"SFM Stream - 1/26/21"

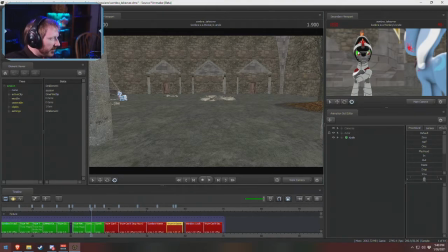1616s
There is so many. I've like I mentioned before, like in one of the previous ones in the Fallout.
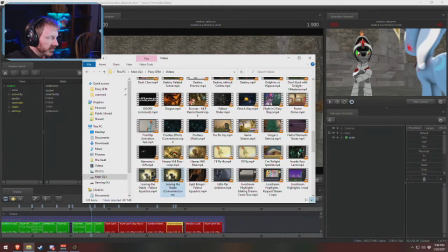1623s
In this one,
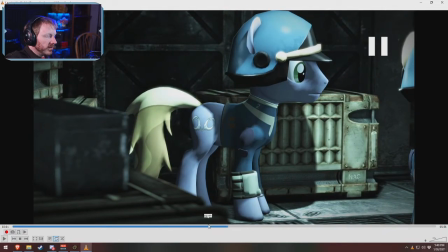1628s
there's I think yes things from this shot to the next one. No. Nope, it's this shot right beforehand.
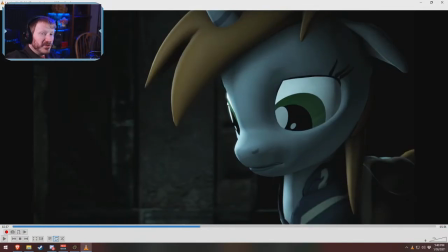1638s
Yeah. So if you look at the lighting on her face there, super bright on the left side and then dark on this side.
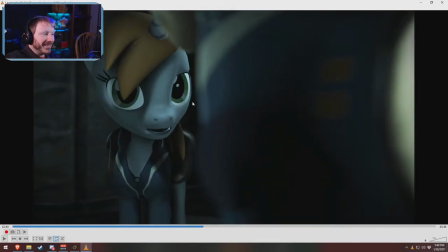1644s
Next shot, it's dark on this side, light on this side. Nobody noticed. So it's really, you can get away with so much inconsistency stuff as long as you make it look real.
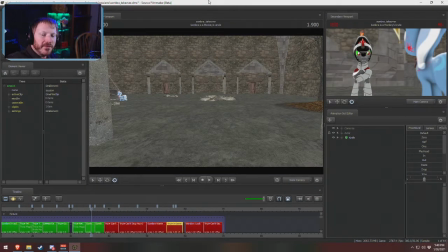1659s
It doesn't have to be real. Nope, it's more of how to this red section.
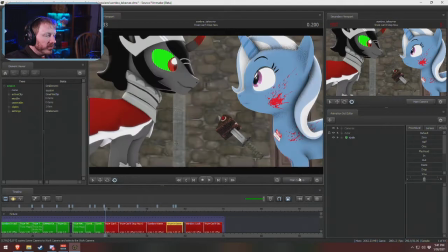1672s
Because the original plan was to do this.
You've come too far to stop now.
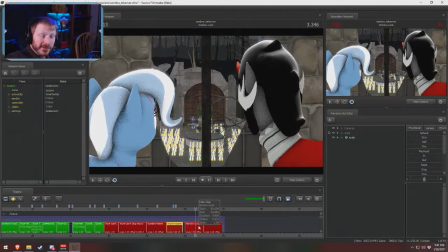1677s
Then have a look out a window with a lot of things. With Luna doing stupid face just because.
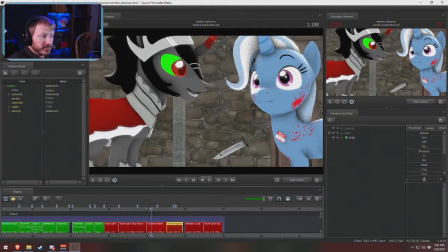1683s
But then because that would follow up with this.
If anyone can kill all those things, it's you.
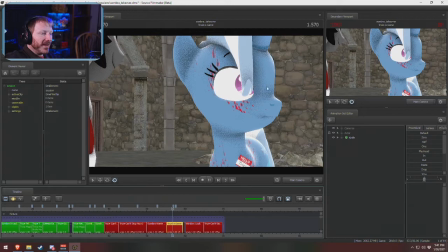1689s
Which would then allow her to just do this kind of like stupid look and then pull up the knife again.
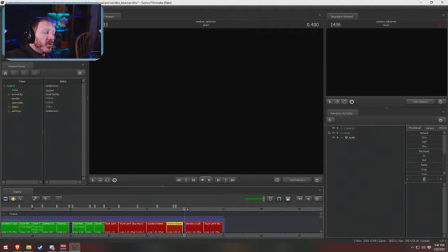1695s
And then the pop. So I'm not a fan of this shot, but I like the idea of a lot of things.
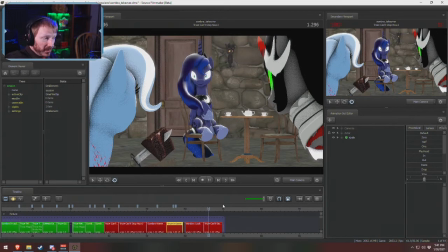1703s
So the idea was I could do this, but I would have to change it from a lot of things to you're halfway there. But then it is legitimately a copy paste of a joke. It is exactly the same as the other one. You're just doing the other half. Well, kind of funny. I feel like it's not as good as it could be.
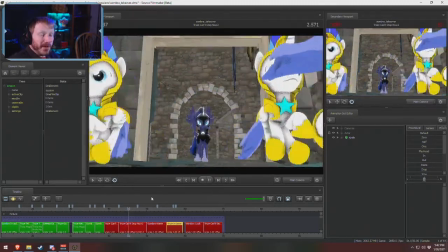1720s
That's where this shot comes in, where it's a little bit better at. I just like it better.
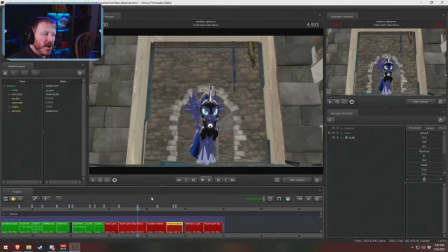1726s
As in terms of its presentation, its timing, a little bit more action involved in the middle of it. And I think that just works better. So that's why I kind of like those cheek jiggles. Cheek jiggles? Cheek jiggles. No matter how you say that, it sounds wrong.
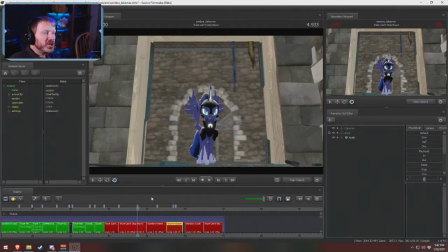1746s
Cheek jiggles. I know I'm saying it right, but it just sounds wrong. So yeah, I kind of like this because it lets me maintain the joke that I think works better,
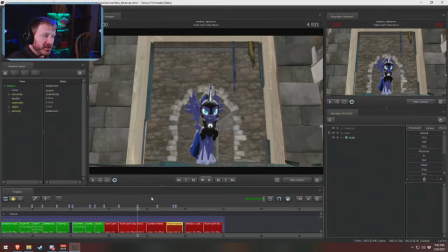1762s
while just making a better version of the shot. Because I can't think of any other thing that she would kill multiple of. I thought about like tying up Luna and Cadence and Twilight in the corner, but then that got really dark, and I'm not gonna do that. Hello, Jorn. Ooh.
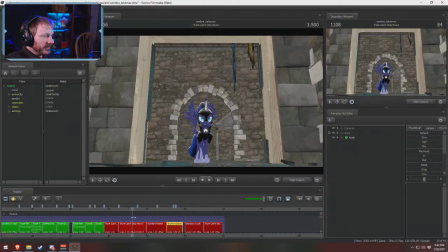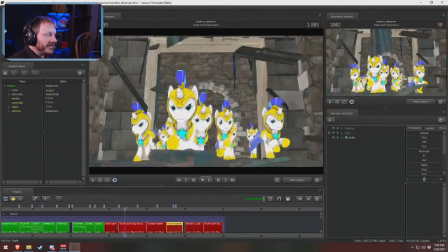1787s
I like the idea that she just walks in here and she goes, I have a message for you all.
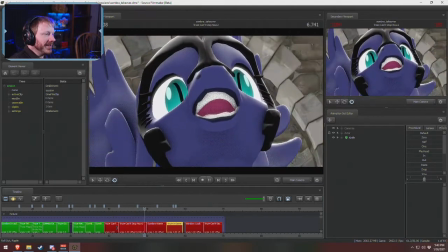1793s
This is like, and then she leaves. So, come back, my minions.
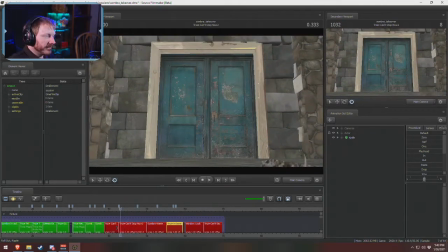I kind of want to go this route, and I'm not worried about it. I don't know. I might
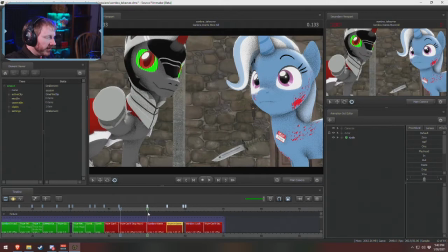1817s
focus. If I do that, I might focus on that shot today because I try not to, if possible,
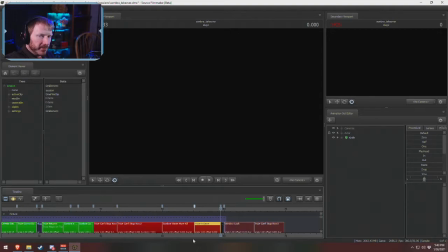1826s
work on lip syncing stuff on stream if possible, because lip syncing to me is super boring.
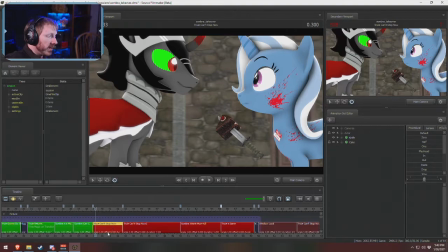1835s
Whether people are watching or not, it's super boring. I oh my god, I freaking hate lip syncing. So You've come too far to stop now. and this would require lip syncing.
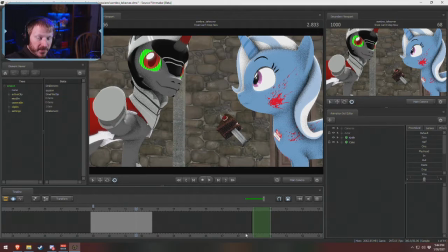1843s
So, not saying you should, but if you were to say kidnap a wild Twilight, you could do a scientist Twilight cameo. No, I want to retire that character. Is she funny? Yes. I loved working with Sci-Twi, but I don't want to typecast myself for the character.